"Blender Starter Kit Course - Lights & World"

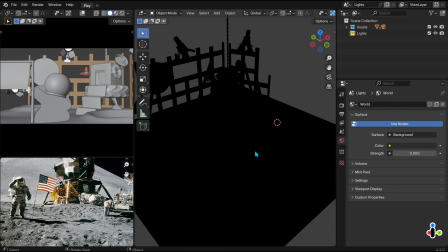0s
Where are we? Oh, yes, the moon landing. The lighting guy bailed on us, but don't worry, we will handle it. Or at least, we will try our best. Lighting. The lighting will emphasize details and set the time and atmosphere in our scene. It is important that we switch the top left editor to render preview mode, so we can constantly see what we are doing with the lights.
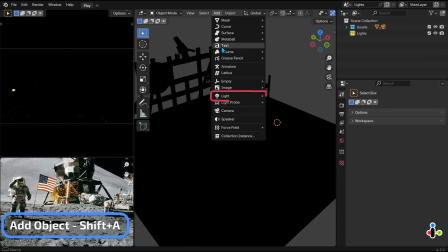20s
Let's create a new light on Add and Point Light, the most basic one. Lights. When a light object is selected, in its properties, in the properties editor, we can control many stuff.
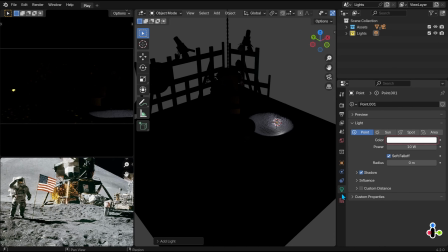34s
We can change the light type, its color, its intensity. The radius will determine whether the shadows are soft or sharp. Let's go over a few more parameters which are unique to each type. The point light. Shoot light rays in all directions evenly. It's good for imitating small lights like candles or light bulbs.
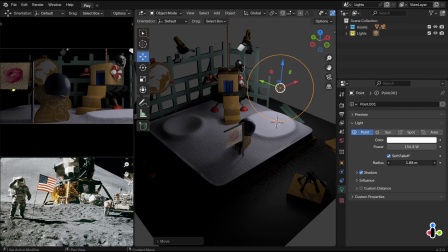54s
Let's boost its power. 10 watts is too weak. If we change the radius, you will see that the shadows become softer as the radius increases, and sharper as it decreases.
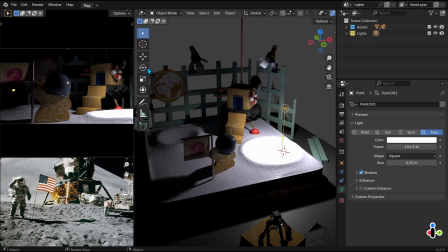63s
It is also possible to control the radius from its gizmo in the viewport. The area light will emit light orienting from a surface emitter, similar to light set used in photography and film.
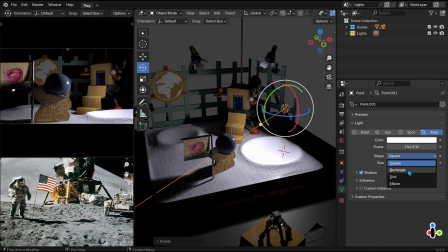72s
For this light type, we can determine its emitter shape: a square, a disc, an ellipse.
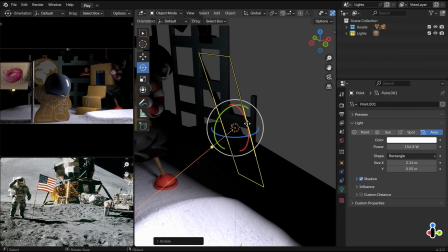78s
These parameters can also be controlled from the gizmo in the viewport. The spot, similar to a spotlight or a stage light.
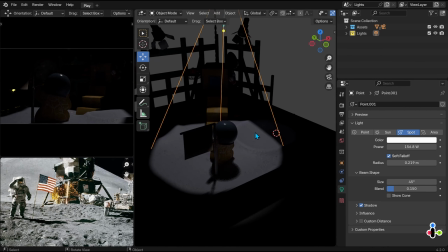86s
The spot has a unique parameter: the radius of the light beam and how soft it is.
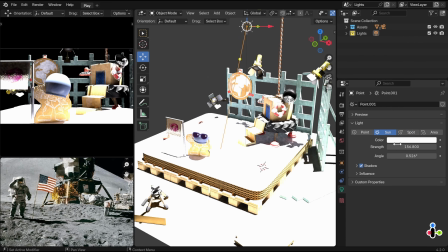94s
The sun. Whoa! The sun isn't measured in watts, so we will quickly lower its intensity to 1.
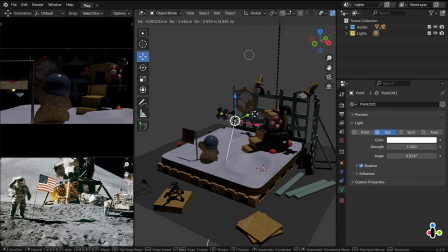100s
Hope you didn't lost your sight. The sun is a uniform light source whose position in the world doesn't matter, only its rotation.
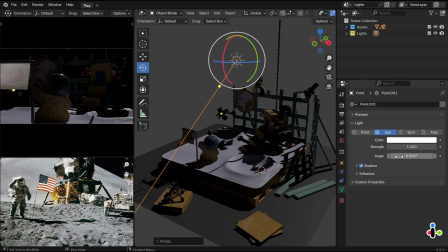106s
In the properties, we can define its angle in the sky, just like setting the daytime, sunrise, noon, and sunset, which will give us control between soft shadows, like at sunrise or at a cloudy day, and sharp shadows when the sun is in the middle of the sky.
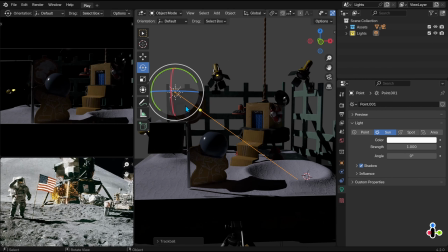120s
In our reference, we can see that there are very sharp shadows from one main source, and that is, of course, the sun.
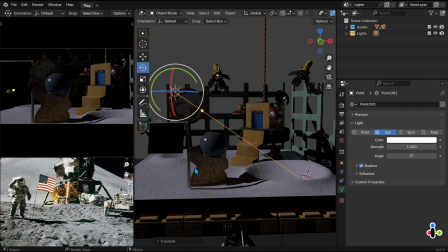127s
The shadows are sharp because there is no atmosphere to soften them, so we got out of this situation easily. Sun at the angle of 0, like a high noon sun. Even though we can call it done with just the sun, we will invest a little more in our shot. Still, the actors are here and they need to look good in our shot. There is a common method called 3-point light.
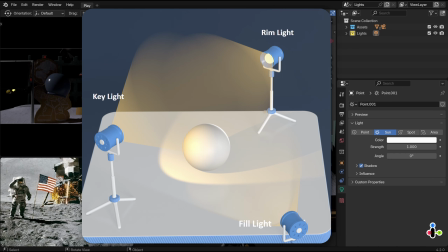146s
It serves as a starting point for lighting a scene and demonstrate that just with 3 lights, we can produce a well-lit shot.
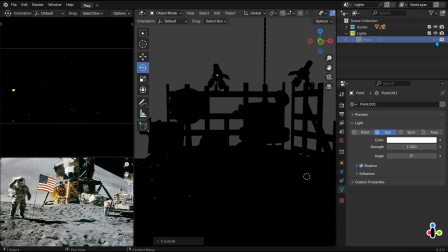154s
Let's turn off the sunlight so we can focus on the new lights. The first is the key light, and it will serve as the main light source. We will create a new area type light. Direct it to our actor. Directly from the viewport, drag the yellow dot to the object we want to illuminate.
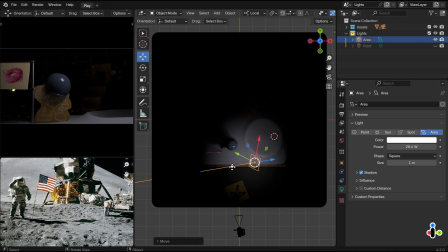171s
We will not position the light at the same angle as the camera, as this would flatten the shot, similar to the effect of a photo with a flashlight.
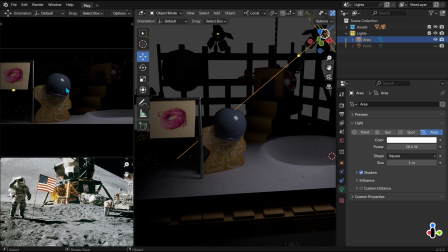179s
We need to focus not only on the lit areas, but also on the shadowed areas, which are equally important.
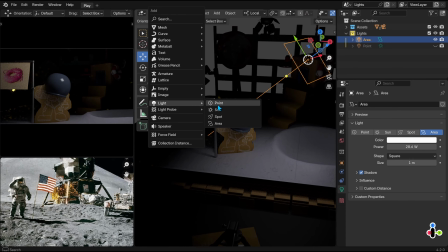184s
This helps emphasize the 3-dimensionality of our object. The second role in the trio is the fill light.
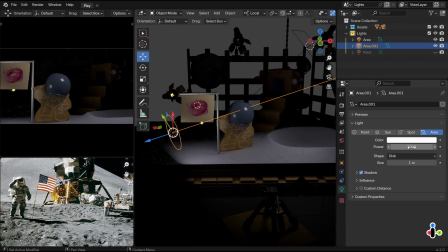190s
It will soften the shadows that are created by the key light. It should be subtle and can also be spiced with some color, creating an atmosphere.
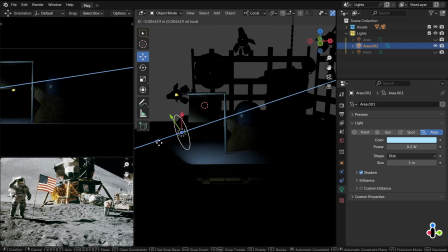200s
It is recommended from time to time to turn off other lights in order to focus on a specific light that we are adjusting, in order to see its effect.
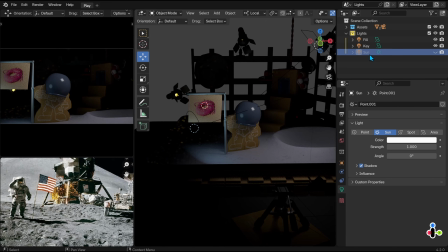208s
And of course, don't forget to name your lights. Last but not least is the rim light.
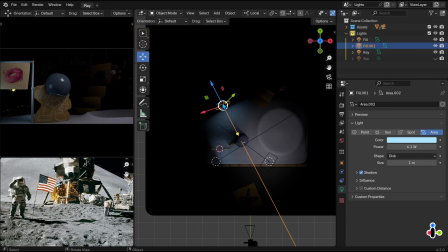212s
It will help in separating our object, sorry, I didn't mean to objectify, from the background.
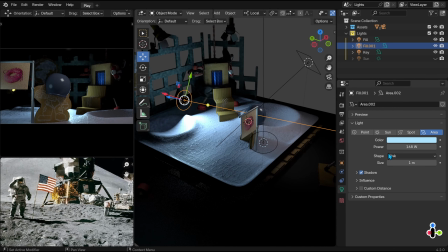218s
We will place the light behind the actor. The spot will fit this task just right,
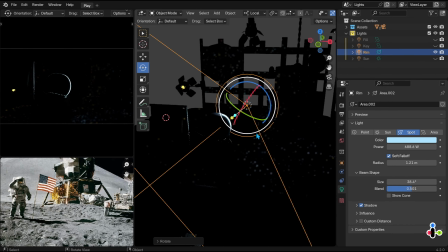223s
because we will be able to control the radius of the light beam and not lit the floor at the same time, which will cause additional unwanted shadows.
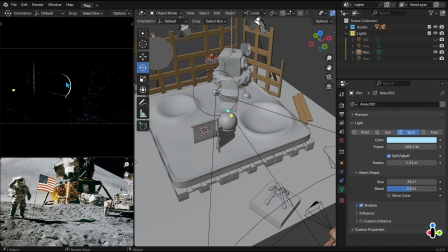231s
Beautiful, right? We have rim that emphasize the shape of the helmet. Let's turn on the rest of the lights, excluding the sun. The rim is a little too strong. Much better.
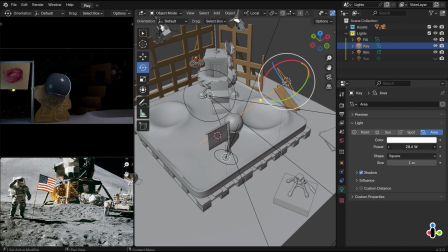244s
And we can increase the key light a bit.